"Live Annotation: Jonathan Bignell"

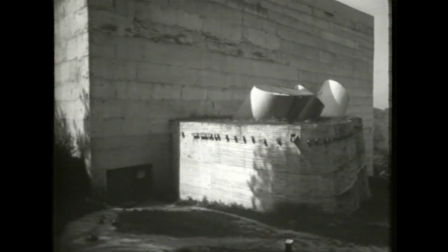[16:36] For instance, this is the monastery of La Tourette, and this shows us, I think, that light can be as positive an element of architecture as the various shapes, because if a wall or a space is carefully illuminated,
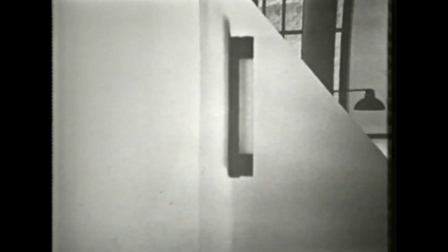[16:48] it can be completely transformed. This is another building where this happens, the Villa Savoie, and we'll be looking at this later in the course.
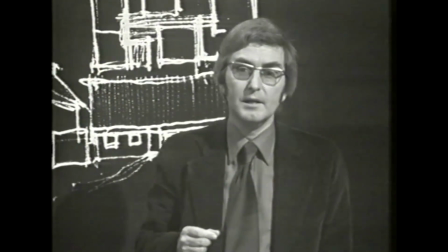[16:57] Secondly, I learnt that a circulation route can form the basis of a plan, and that movement in such a building is enhanced by varied experiences on the route.
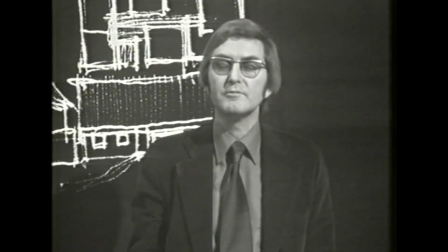[17:06] Let us return to the specific information in the brief, which is perhaps closest to the design activity.
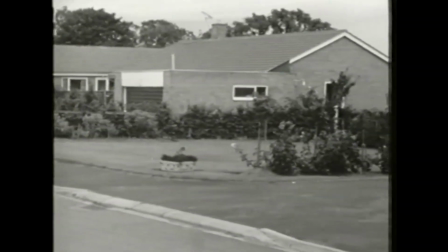[17:12] Let me remind you of some basic facts. That my lack of money caused me to modify a basic house type that was already being built.
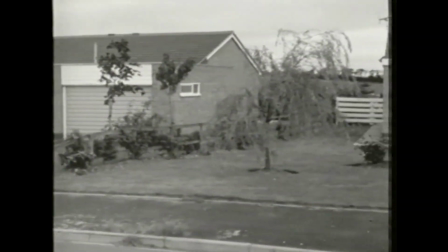[17:21] That I was restricted to a rectangle of about the same dimensions as the standard type, about 1,600 square feet overall, excluding the garage.
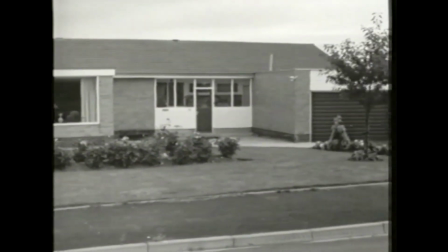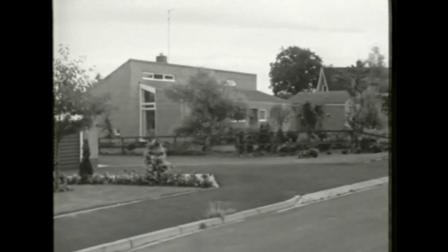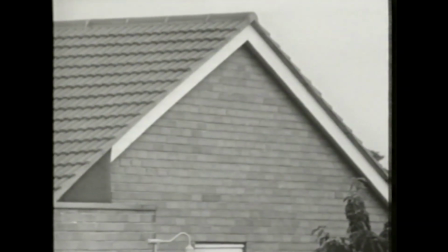[17:44] I had to use the same materials as those in the standard house, including the type and colour of brick.
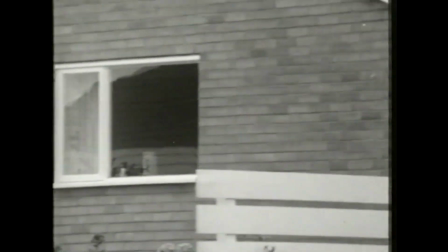[17:51] And I had to use windows from a standard range.
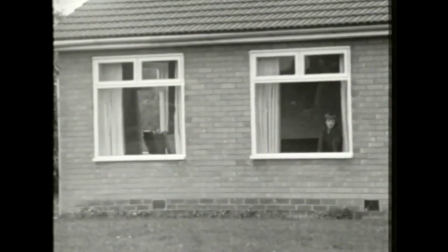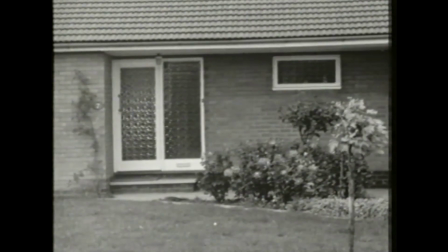[18:03] What I was doing was to reassemble an existing kit of parts.
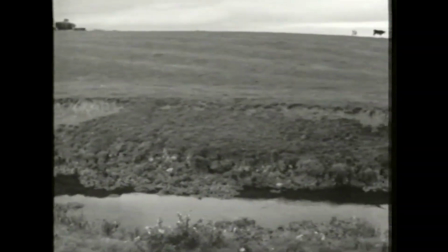[18:10] This was the context: a farm on the brow of a hill, a shallow valley containing a small river.
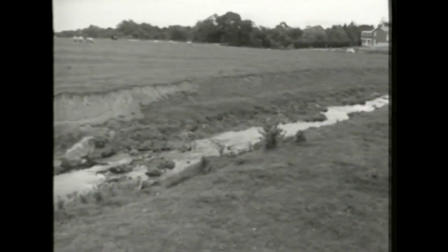[18:19] The river, the farm and the site with its approach roads, country on one side, thinly spread housing on the other.
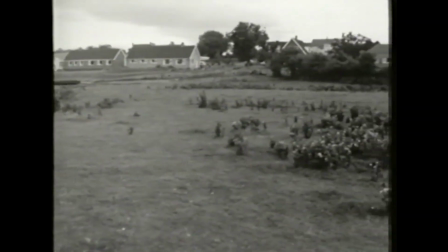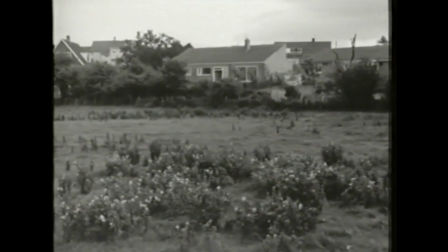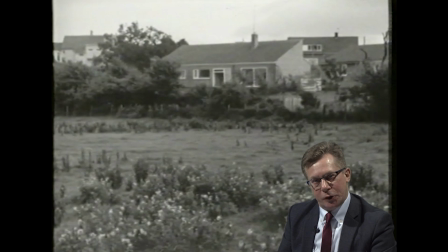[18:38]
As the programme continues, we see a series of shots about how the house relates to its context, both its immediate local context and its wider context in the landscape. And so we see some shots panning along the street,
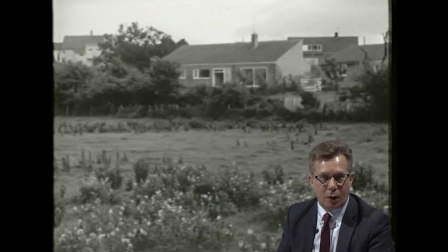[18:52]
we see shots across the fields towards the new house, and we see how the house sits into its environment. Now, of course, these are mostly there as illustrations for what Geoffrey has to say about the relationship between the built environment and nature.
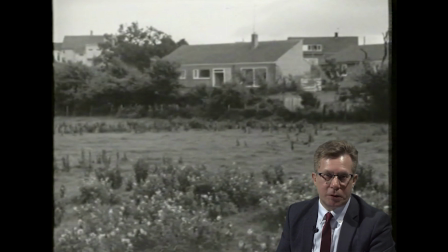[19:09]
But they also draw on conventions of representation that I think, again, suggest a kind of tension between two modes of thinking about how to picture this question of how the house works in its environment.
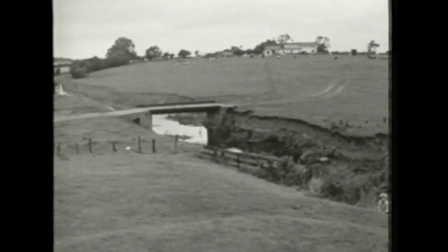[19:24] The river, as is often the case, is the divider, and although it's only small, it combines with the farm to provide a rural force.
When we have pans of landscape with the river, bridge and houses in the distance, they are harmoniously framed.
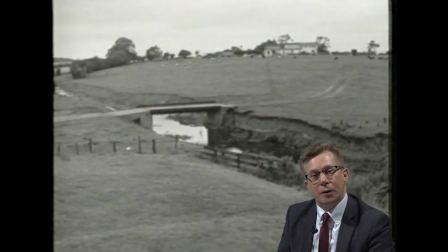[19:40]
The camera moves smoothly across the distant landscape, rather in the way that classical paintings frame landscape and place human activity as being embedded within nature. And I think there's something of that in this rhetoric, this visual rhetoric at this moment.
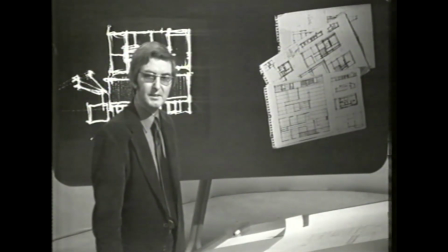[19:59] This was my first sketch, and it's a very modest design, I think you'll agree. I think I was inhibited by the need to modify an existing type.
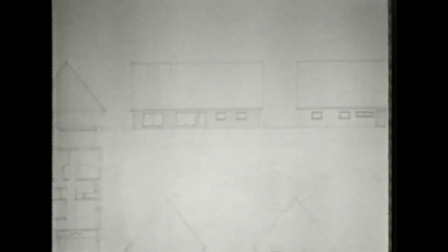[20:08] It has the traditional pitched roof, and it's more an outline layout of accommodation possibilities than anything,
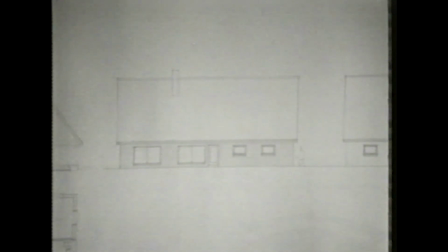[20:13] done to show me what I could get in terms of actual rooms within the given area.
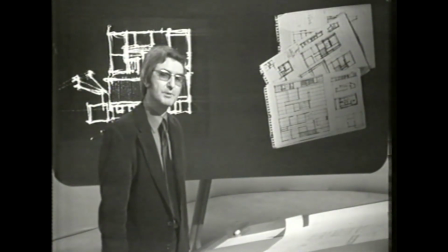[20:17] And yet, as often happens, curiously it contains the essential arrangement of the final design, which I think I can explain best if I sketch it.
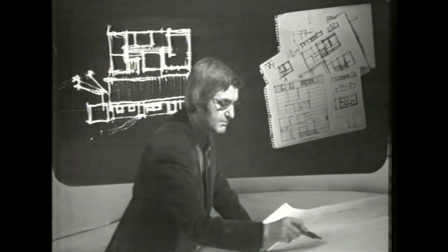[20:29] Establishing the rectangle,
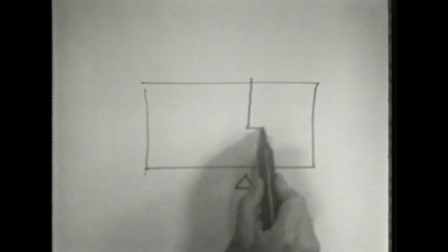[20:31] we enter here, and we have the living space with a wall wrapping around here and the library in this part.